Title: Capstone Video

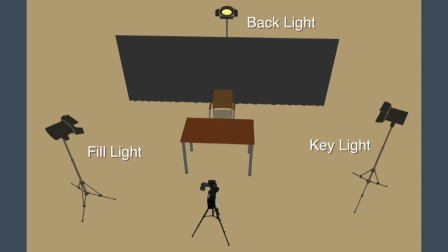4:15 The backlight also provides a light that separates the subject from the background.
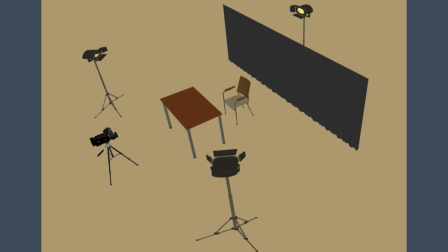4:22 All three bulbs are the same temperature and wattage. The temperature of a bulb determines the color hue that is emitted. Consumer video cameras often need sufficient light to record in. Oftentimes insufficient light will cause a recording to have a grainy look.
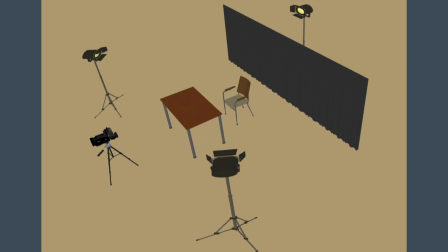4:38 The quality of the cameras recording depends on the proper lighting. In the scene, the actor is sitting on a chair behind a table and I added a few props to go with the scene.
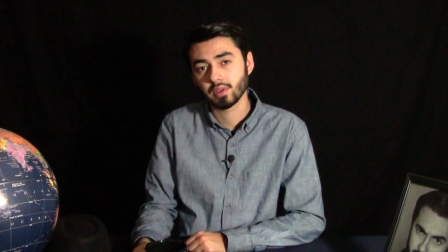4:50 Now let's have a look at the clip. How's the framing, the sound, the headroom? Of the three lights which ones do you think are on?
The name is Thursday.
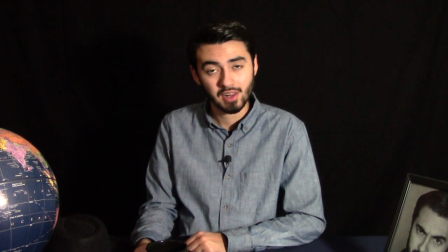5:04 Detective Thursday. I was born on a Monday just before the war. It was then that I knew I'd spend the rest of my life contemplating life's quirky mysteries.
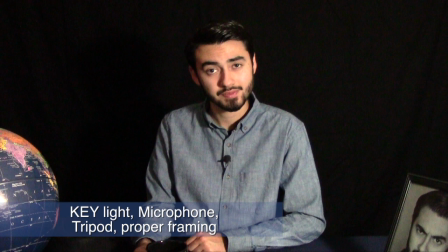5:17 In this clip we have good sound, proper framing, a steady camera, and the key light was used. Notice that the left side of the actor is well lit. Also there's a shadow on his right side. A single light setup might be okay with an emotional script, however we are going to explore more light.
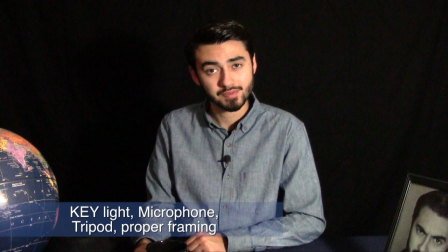5:36 Have a look at the next scene. What differences do you see?
The name is Thursday.
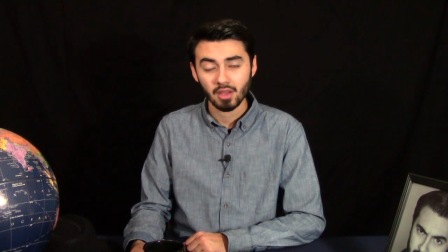5:44 Detective Thursday. I was born on a Monday just before the war. It was then that I knew I'd spend the rest of my life contemplating life's quirky mysteries.
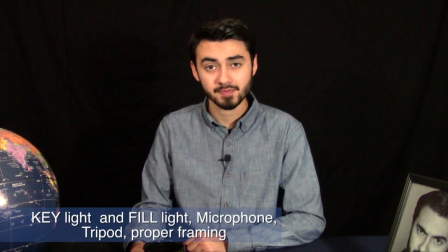5:57 At this point, I have two lights on the talent. The key light is on, and now the fill light is on. You can see that the actor's right side is now illuminated. This additional light adds to the quality of the scene.
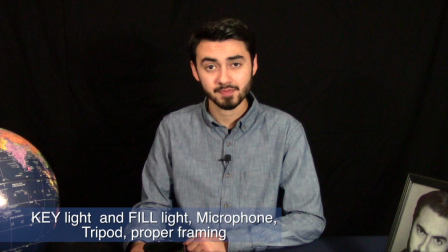6:12 The fill light should not be brighter than the key light. Sometimes it's necessary to physically move the key light further back or use a less brighter bulb. I could also use a diffuser, but I'll talk more about that later. Now, let's take a look with the final light.
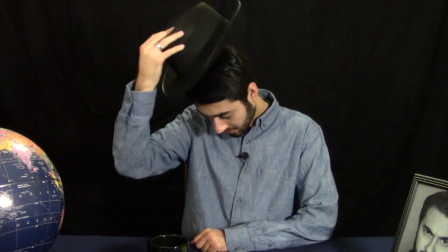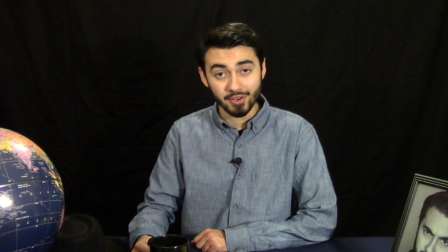6:35 The name is Thursday. Detective Thursday.
Now I have all three lights applied to the scene.
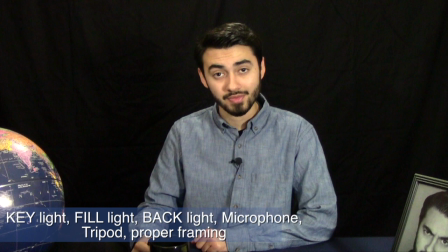6:43 Notice how the backlight is adding a silhouette of light on the actor's head and shoulders. The backlight aids to separate the subject from the background. Since there is sufficient light applied to the scene, the consumer grade camera is able to provide a good recording. Now let's look at the original clip.
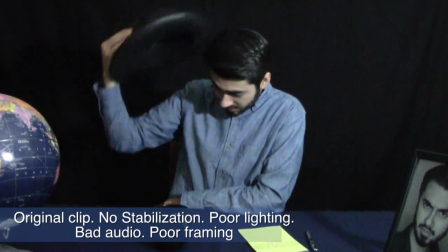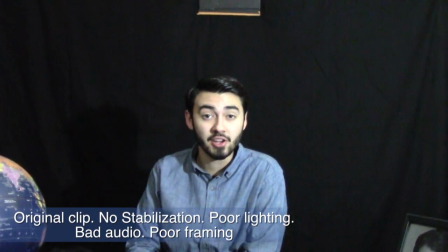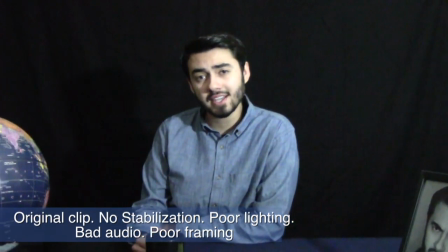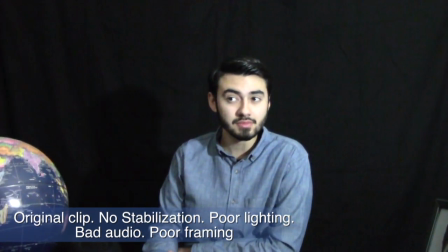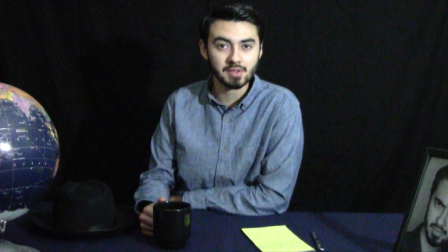7:25 Finally, let's look at the clip in its entirety. This time I'm going to add something a little different to go along with the mood of the film. What's different?
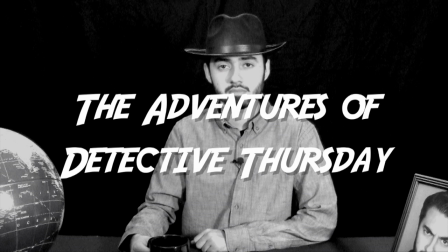7:37 Enter Detective Thursday, a small-town private eye who's down on his luck, and it seems his coffee's not so great either.
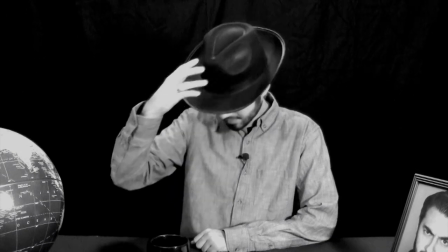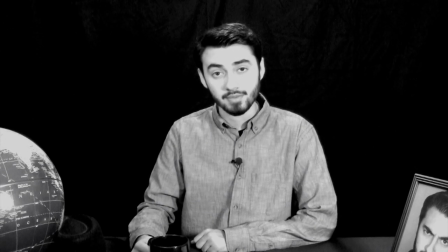7:56 The name is Thursday, Detective Thursday. I was born on a Monday, just before the war. It was then that I knew I'd spend the rest of my life contemplating life's quirky mysteries.
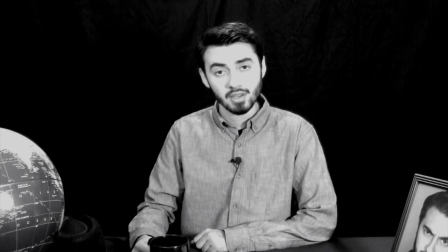8:13 It was a late, cold November evening. I'd just spent another afternoon contemplating my pitiful existence.